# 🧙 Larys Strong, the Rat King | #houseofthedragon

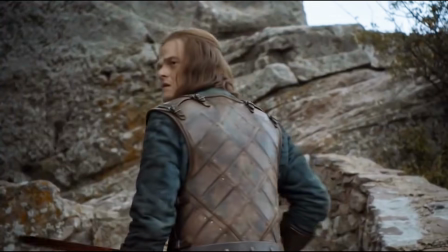[4:03]
Bran Stark in the books and show is able to use the power of the Weirwoods to speak into the past specifically to his father, Ned Stark.
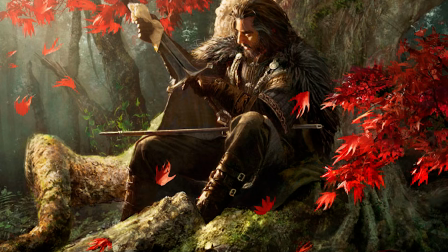[4:12]
In the show, he does it at the Tower of Joy, but in the books, he does it in Winterfell, talking straight out of the Weirwood.
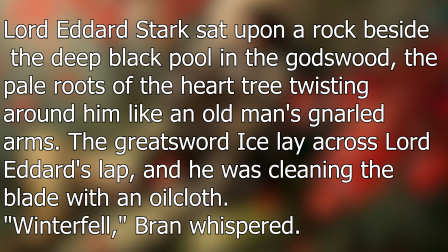[4:18]
Lord Eddard Stark sat upon a rock beside the deep black pool in the Godswood, pale roots of the heart tree twisting around him like an old man's gnarled arms. The great sword Ice lay across Lord Eddard's lap, and he was cleaning the blade with an oilcloth.
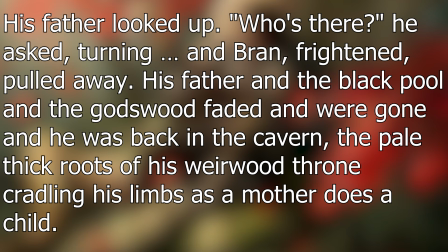[4:34]
"Winterfell," Bran whispered. His father looked up. "Who's there?" he asked, turning, and Bran, frightened, pulled away. His father and the black pool in the Godswood faded and were gone, and he was back in the cavern, pale thick roots of his Weirwood throne cradling his limbs as a mother does a child.
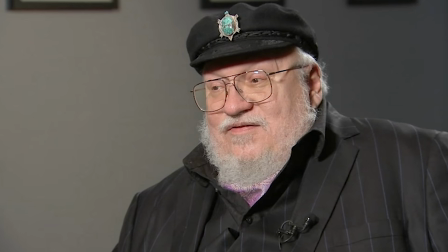[4:49]
How exactly does that work? I don't know. Ask the guy in the suspenders and the Greek sailor's hat with the turtle pin on it.
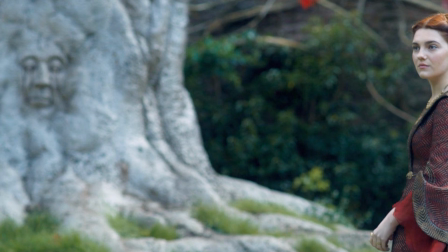[4:56]
And then to drive home the point that there is a connection between Larys and the Weirwood, Alicent then names the speaker as Lord Larys. However, the camera again doesn't cut to show Larys right away. Instead, the camera lingers on Alicent and the Weirwood face, still clearly in frame and in focus, taking up the entire left-hand side of the shot.
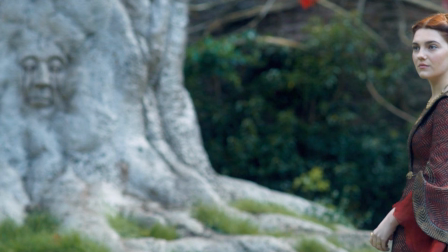[5:16]
If this wasn't important, then the shot would be centered on Alicent. They want you to look at it. Finally, after the pause, the editor letting the name and the Weirwood face mixed in your mind a little bit,
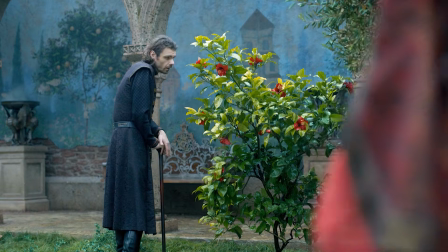[5:26]
there's a direct cut to Lord Larys, standing to the left of Alicent next to a plant.
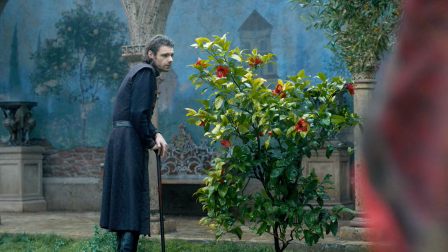[5:31]
The reason for the delay is that you notice it's not switching right away and you're kind of wondering why.
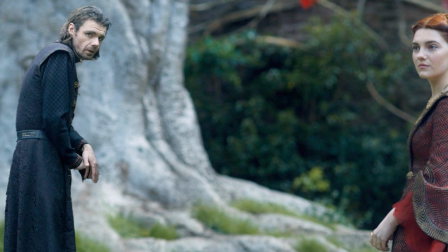[5:37]
Now the left side of the screen, which used to be the Weirwood face, is replaced with the mild-mannered Larys Strong. The show further suggests the Weirwood and Larys are one in how they maintain Alicent as the visual anchor between both shots.
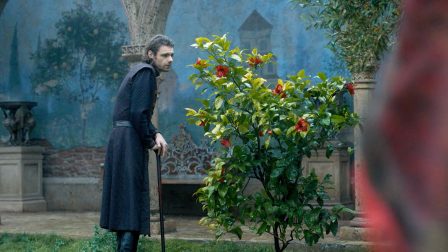[5:50]
She is on the right-hand side of the screen, addressing someone to her left. While Alicent stays the same, the Weirwood face then changes into Larys like some kind of tree-based anamorph.
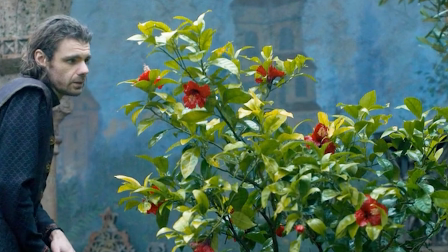[6:00]
And almost as to make sure the audience makes the connection, Larys is positioned next to a plant with stunning red blooms that he claims is out of place.
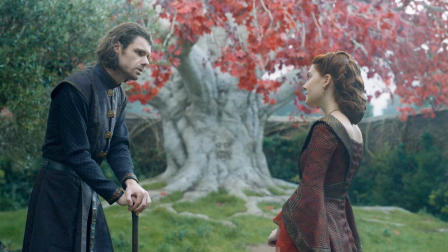[6:08]
There's another plant that was just in the scene with stunning red foliage and is also out of place, the Weirwood itself.
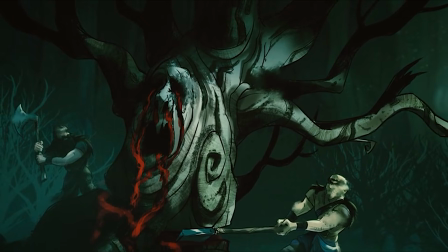[6:14]
Most of the Weirwoods were cut down after the Andal invasion, and before that they were the chapels of the followers of the old gods.
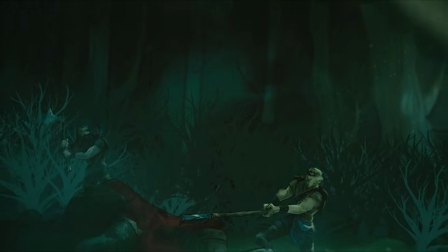[6:21]
The Targaryens have never worshipped the Weirwoods, preferring to either worship their Valyrian dragon gods in secret or the Faith of the Seven in public.
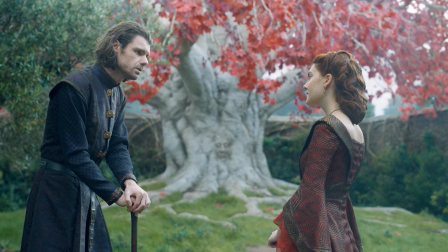[6:29]
The Weirwood here sticks out as an outsider in the Red Keep, a rare bloom, as Larys says.
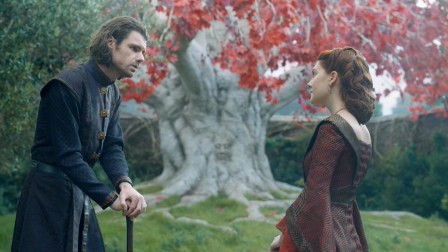[6:35]
By all rights, it shouldn't be thriving here, and yet the Weirwood does. Year after year in the Godswood at the heart of the Dragon Lord's empire.
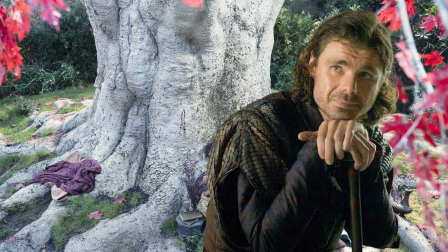[6:43] Nature, such mystery.
Maybe not that much of a mystery if you're, say, Larys Strong. You've been using the Weirwoods and the Rats and the Ravens to spy on everyone in the castle and beyond.
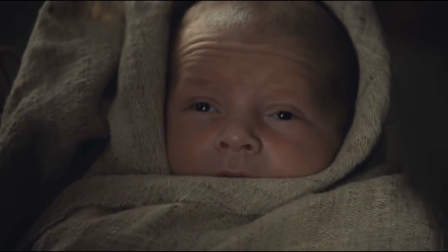[6:53]
This is what's known as visual storytelling. The show is letting their cuts juxtapose imagery and audio to create meaning in your
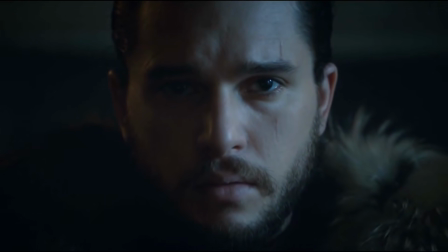[7:00]
mind that is not literally being told to you by dialogue or any particular character.
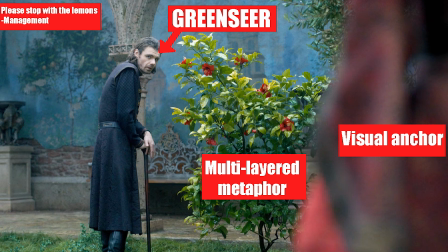[7:05]
There's not a sign behind Larys in the background pointing to him saying, hey, he's a Greenseer and he's using that Weirwood face.
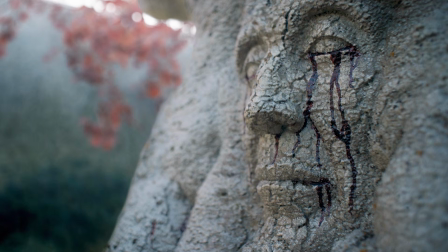[7:12]
Instead, the camera work and the edit are being leveraged to say that in a way that hints at the idea without just telling you,
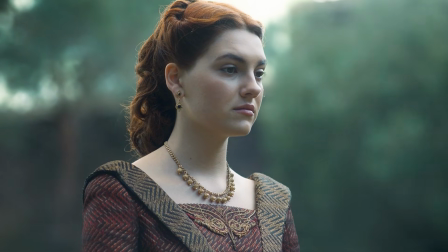[7:19]
also known as foreshadowing, so that if, or let's say when,
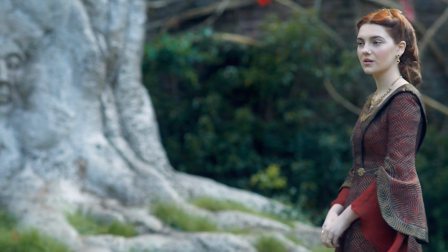[7:23]
they eventually reveal that Larys is also a powerful Greenseer like Bloodraven and Bran, it won't feel out of nowhere.
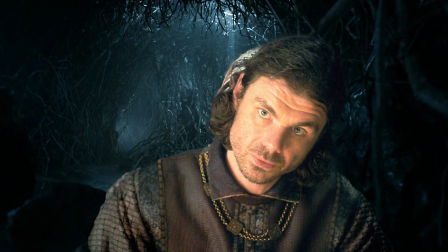[7:29]
They've been slowly building this case in your mind, and you can look back to these scenes and see all the clues that they left for you. By golly, the editors and showmakers aren't done with this trick.
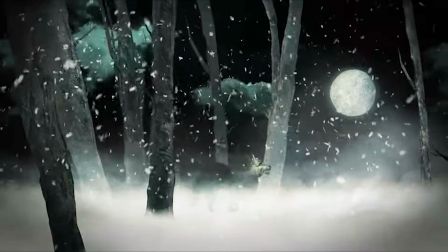[7:39]
Part of my theory about Larys is that he is also a skin changer, meaning he's able to psychically take over the minds of animals to do his bidding.
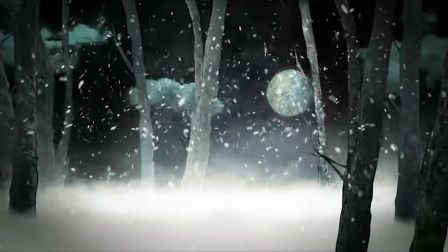[7:46]
In Game of Thrones, Bran normally uses his direwolf Summer, a bunch of ravens, or his pet human Hodor.
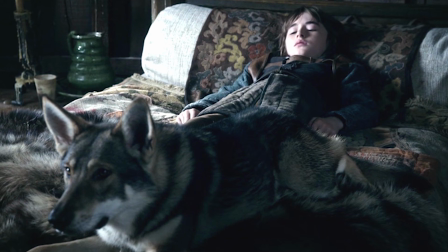[7:52]
However, there's no restriction on what animal can be used. It's all up to the individual will of the skin changer trying to use the animal.
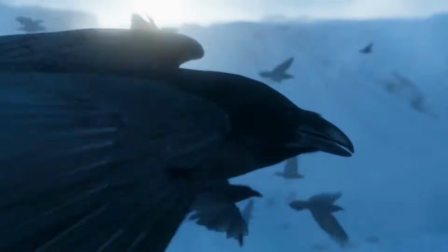[8:01]
What other animal is both convenient and submissive enough for the skin changer's purpose is possible to be used.
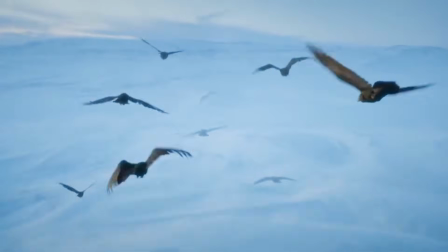[8:07]
And that's where we get to these rats.